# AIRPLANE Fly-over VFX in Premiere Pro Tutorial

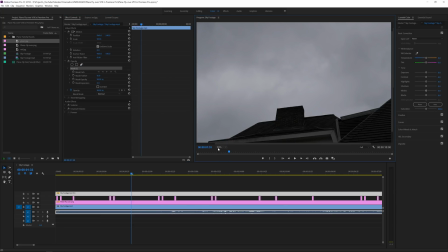Make sure we are seeing enough of our house. So maybe we want to make this a little bit bigger,
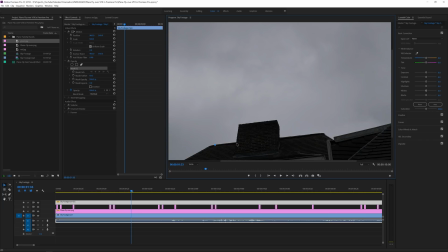150 maybe, and kind of draw a mask around the chimney and the basic kind of roof of the house. So it doesn't have to be perfect. You can still kind of change it later on in time. Once you're satisfied, you can move these a little bit like this.
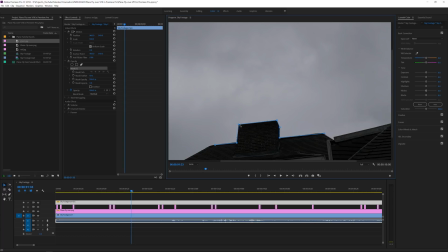Zoom in a little bit more if you want to or need to. But I think we have it basically set up correctly. Okay, so once you've done your mask, you can go and close it over here.
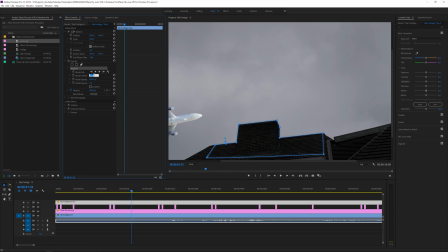And now we have a mask of our chimney. So we want to set the feather to 2 and let's see what that does. If the plane is hovering over here, looks pretty okay. We can click on here and maybe go to the mask expansion and just lower it by 1 because we had a feather of 2 and that way it kind of covers it perfectly.
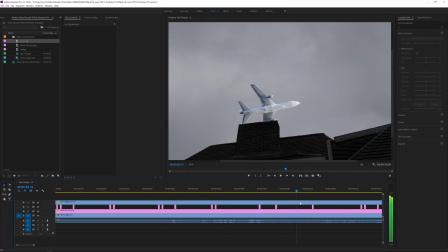Okay, so creating depth instantly makes it much more realistic. Okay.
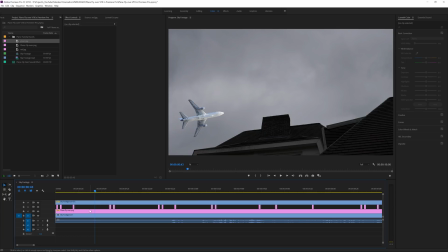So we have our shot here of our plane. The only thing is the plane doesn't really fit the scene. The scene is very kind of cloudy, grayish, kind of desaturated. So we can click over here and go for our plane and go to the Lumetri color panel.
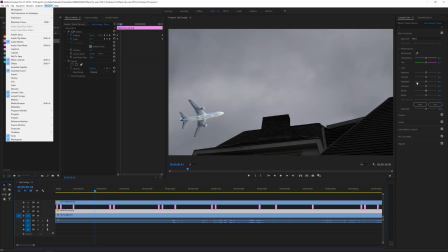If you don't see that, you can go to window and Lumetri color, which is over here. And the first thing that I want to do is just lower the kind of saturation intensely.
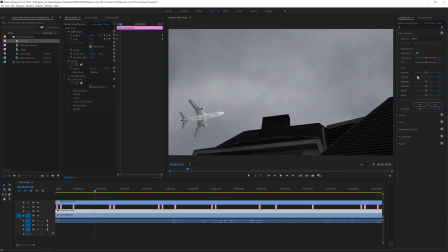And also lower the contrast intensely because it's a very soft contrast scene. Maybe the blacks, we also want to increase those and go to the creative tab and increase kind of the faded fill, which does something like this. You can also lower the whites if you want to, make a little bit more gray.
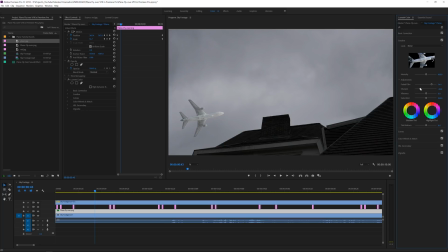And for the creative tab, we can also lower the sharpness maybe because it's in a far distance, so it's not going to be extremely sharp. So now we have this. If you look before and after, it kind of fits the scene a lot better, in my opinion. Okay, so the color grading is done.
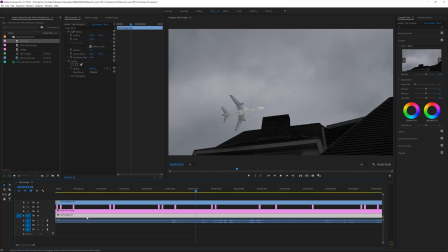Then lastly, what we want to do is hold Alt, click on this original footage, hold Alt and bring it on top again. And now what we want to do is just play with the opacity. So in the beginning, maybe you have something like 80 opacity. Over here, we have something lower, maybe like 10.
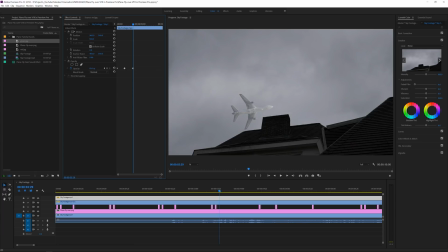A little bit further, we have like maybe 50 or 40. A little bit further, we have 100 or no, 78. And very soft. And maybe at the near end, a little bit higher.
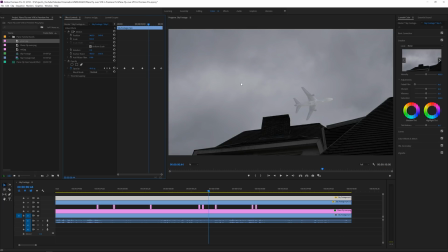So what I will do is kind of make the clouds come true and make kind of a depth in the clouds. It's like the plane is actually flying through the clouds and it's really going to make it intensely more realistic. So you can see that it's now like it's actually passing clouds and it's not always as visible, which is just amazing.
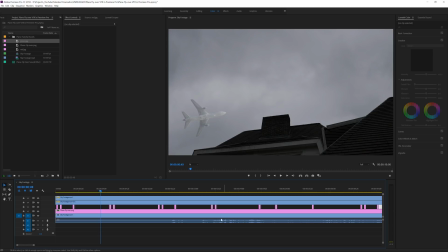Okay, so that looks pretty good. We have a nice animation going here. We want to select all of our layers that we just created.
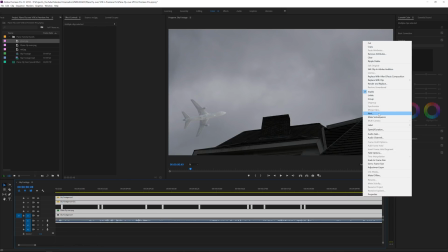And we want to right click and go for a nest. Nest the sequence as a plane sequence.
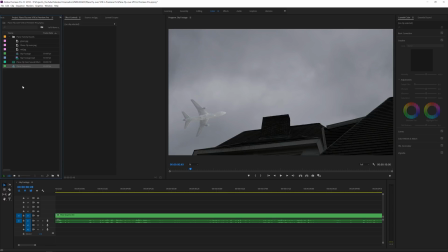And now we want to do a final touch. Well, for one, we want to apply the sound effect. So I can cut it here when it's a little bit louder. And let's see.
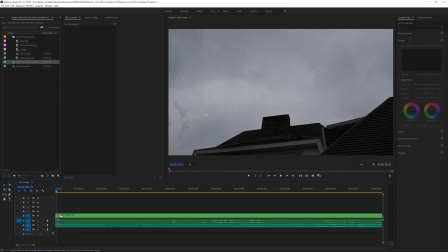I actually forgot to paste this one also, so I'm going to cut it and paste it over here. Okay, a little mistake I did there. But okay, we have the sound effects.
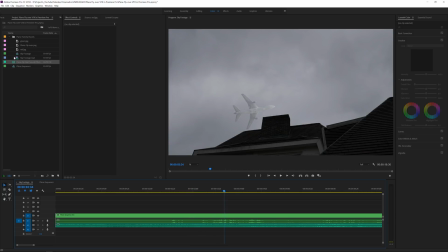And now to make it dramatically more realistic, everything that you record on a tripod, it's very easy to assume it's visual effects because you don't need to do tracking. Everyone can easily apply effects to it. So to kind of hide that imperfection, or yeah, even to hide imperfections, like I just said,
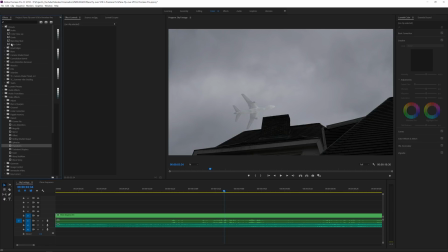you can apply something called camera shakes from organic and real cameras and that we track down. And we actually have a pack for that. I will also put a link in the description, DC Camera Shake Preset 2.0.